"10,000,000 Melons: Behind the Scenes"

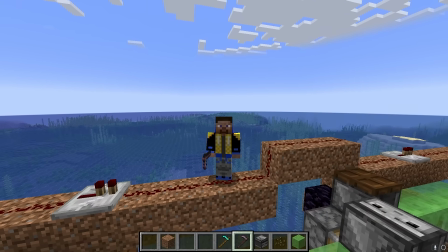[0:00]
This video isn't going to make sense if you haven't seen my main channel video. I tried to farm 10 million melons in 100 Minecraft days.
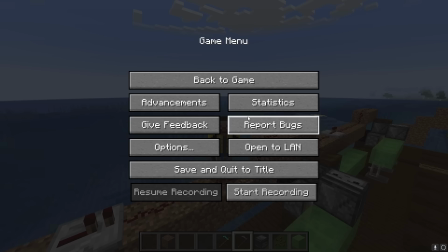[0:06]
But when I finished, I think there might be a bit of confusion. I got a text from my brother saying, what the heck happened?
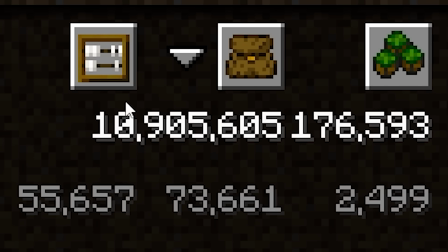[0:11]
So basically, it looks like I have 10 million in my statistics for picked up items, right?
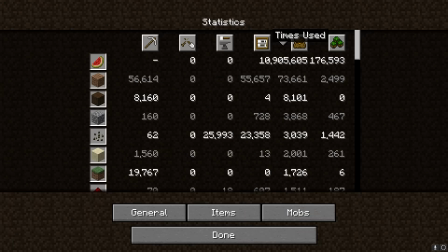[0:17]
But this statistic right here, times used, counts how many melons you've eaten. Now, I ate 10 melons exactly. If I had eaten any other number of melons, I wouldn't have had this problem.
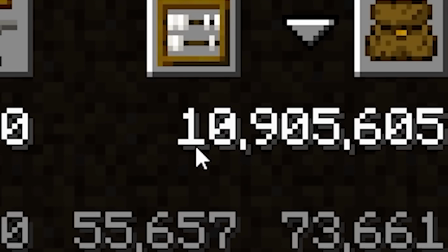[0:28]
Because I ate 10 though, this 10 is actually from the statistic of melons eaten.
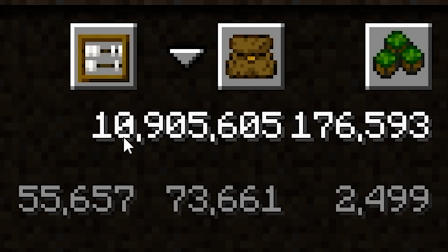[0:34]
The comma is in the right place. The 0 lines up perfectly, but there is 1 pixel that is off. This statistic is actually 3 million, so there's a 3 under this 0 that matches up perfectly except for this 1 pixel.
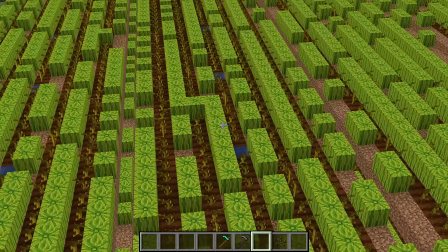[0:49]
Honestly, it should have been more than 4 million. There were a lot of melons on the ground that I just couldn't pick up because the farm couldn't handle it.
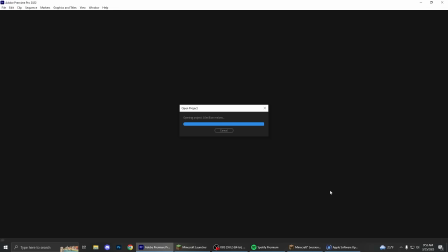[0:56]
But there are a couple interesting things, namely the editing software. I don't think I've ever shown my editing in a video, but I think it's kind of cool. Maybe somebody will find it interesting.
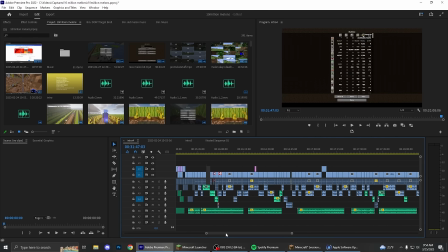[1:05]
I've always said that if you related my editing to being a painter, I'd be a crazy old man in a shed with paint all over the walls, but I somehow managed to get work done.
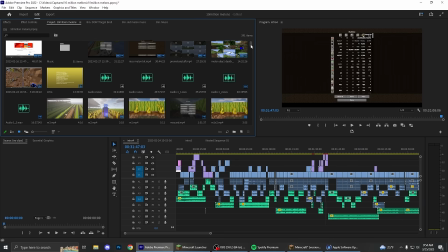[1:14]
So like this is where all the files are stored. In no particular order.
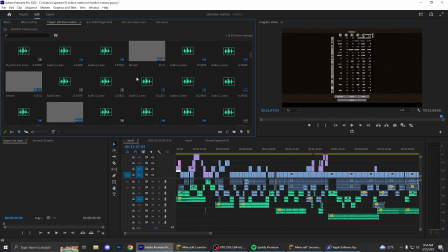[1:18]
There's like B-roll here, there's like voiceover here, there's random voice line clips all over the place.
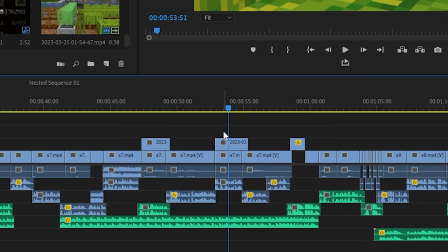[1:26]
Like look at all of this. It makes sense to me though. Something you might find interesting, the last clip I added to the video is in the first 30 seconds.
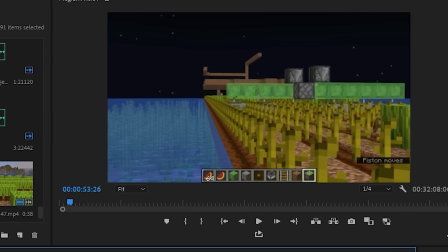[1:34]
Originally, I had this showing off the melon flying machine, but I didn't think it was good enough or clear enough for the video,
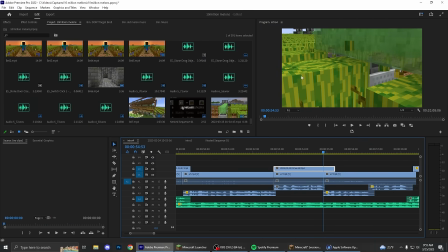[1:42]
so I changed it to this angle, which is actually, this is actually the farm at the very end of the video, so I troll people. They don't actually realize it, but they're watching the very end of the farm.
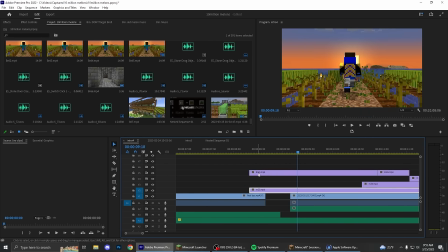[1:53]
Oh, this shot is kind of cool. You'll see it says B-roll 65. This is one of the latest clips I added to the video. Originally, it was this version, but I just didn't like it that much because this match cut where it goes from like evening to night,
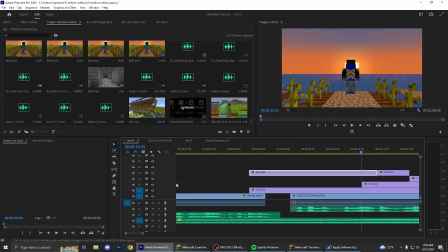[2:09]
my Minecraft character changes position, like something glitched when I was recording,
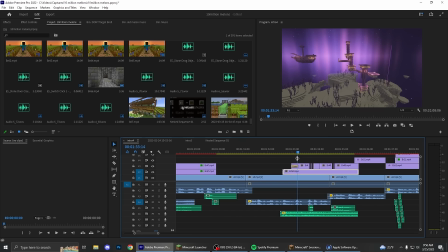[2:14]
so I redid that. One thing I like doing, it might actually be my favorite part of the video, is this.
Access to end cities, which have OP loot, including diamonds. Oh my gosh, dude.
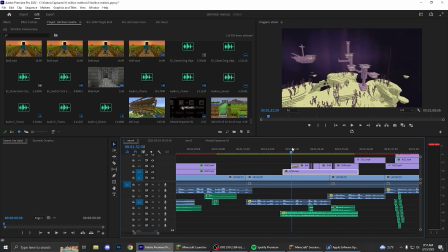[2:24]
I've never really tried this technique of cutting from regular Minecraft to shaders. I saw this in, I think it was a Zolister video.
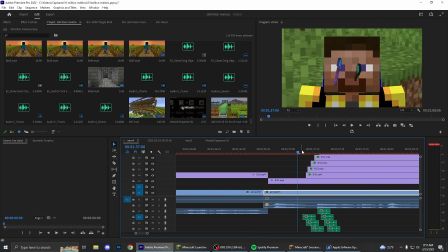[2:32]
I freaking love it. I'm definitely going to be using this technique more. Shots like this where I have the shovels come floating in.
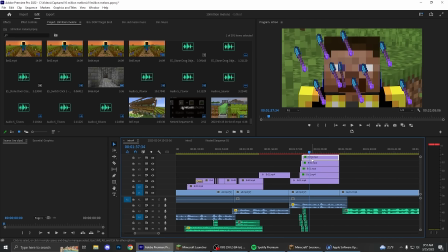[2:38]
I recorded this. Actually, maybe I can see it. Reveal on project.
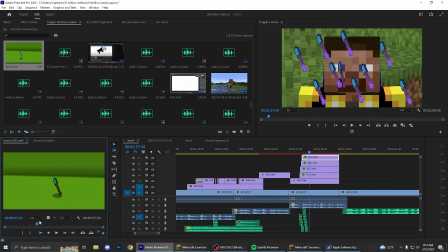[2:41]
Yeah, I basically just recorded me chucking a shovel onto some lime green concrete and just green screened it out.
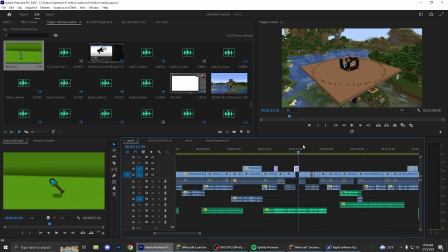[2:48]
Later in the video, I show myself building the slime farm. You'll see that I placed this obsidian here and then place the obsidian.
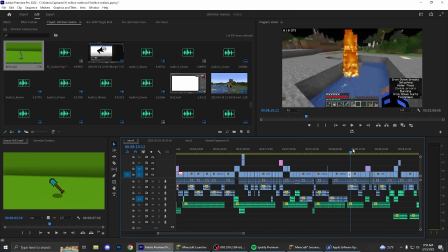[2:55]
But a minute later into the video, I have this bit where I run out of obsidian. So sometimes I'll just have to put video clips a little bit out of order in the video so that they make a bit more sense.
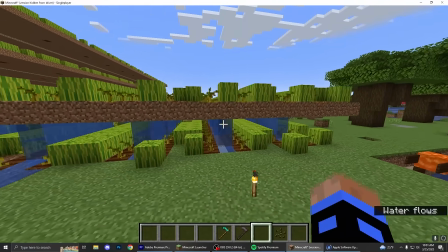[3:07]
Also, I don't really think I showed this off in the video. This was how big my manual farm was just for me to farm in the last like 5 days.
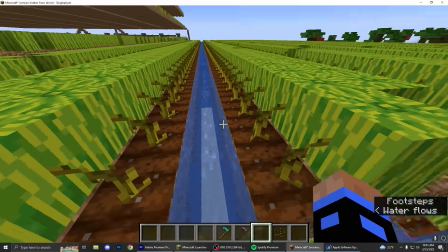[3:15]
I think it's kind of cool because I had to put water for the second layer and it kind of just turned into some waterfalls,
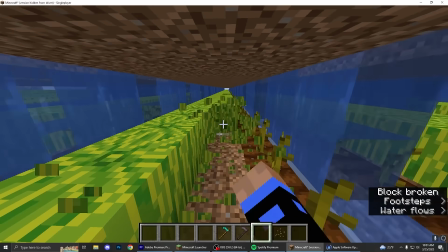[3:21]
so it looks really cool as I'm going along farming the melons.
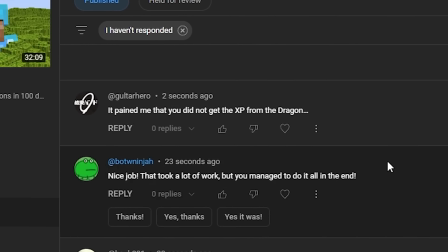[3:25]
I want to react to the comments a little bit too in this video, not a ton, but it pained me you did not get the XP from the dragon.
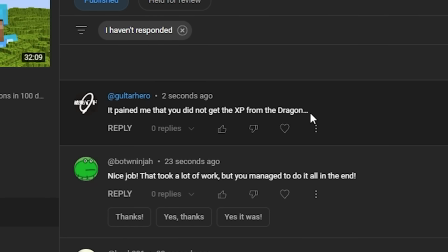[3:31]
I think I actually did in both of the attempts I did. It just might not look that way in the video because I left the XP at the basin and I only picked it up on my way out of the end.
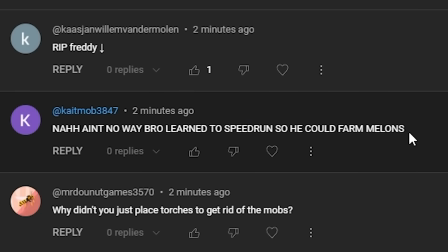[3:44]
Nah, ain't no way bro learned to speedrun so he could farm melons. I mean, not exactly, but kind of.
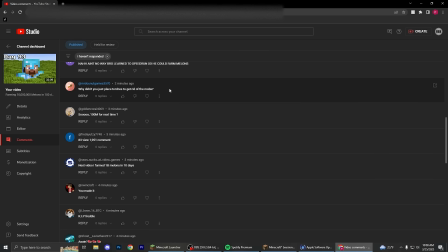[3:50]
Why didn't you just place torches to get rid of the mobs? Yeah, that's, I didn't even think about that. My brother mentioned that as well, so that's probably a strategy I'll have to employ if I want to try and get 10 mil.
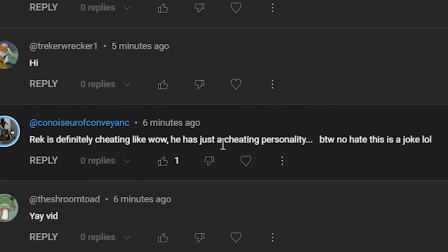[4:01]
Rek is definitely cheating, like, wow, he just has his cheating personality. By the way, no hate, this is a joke. Oh, okay.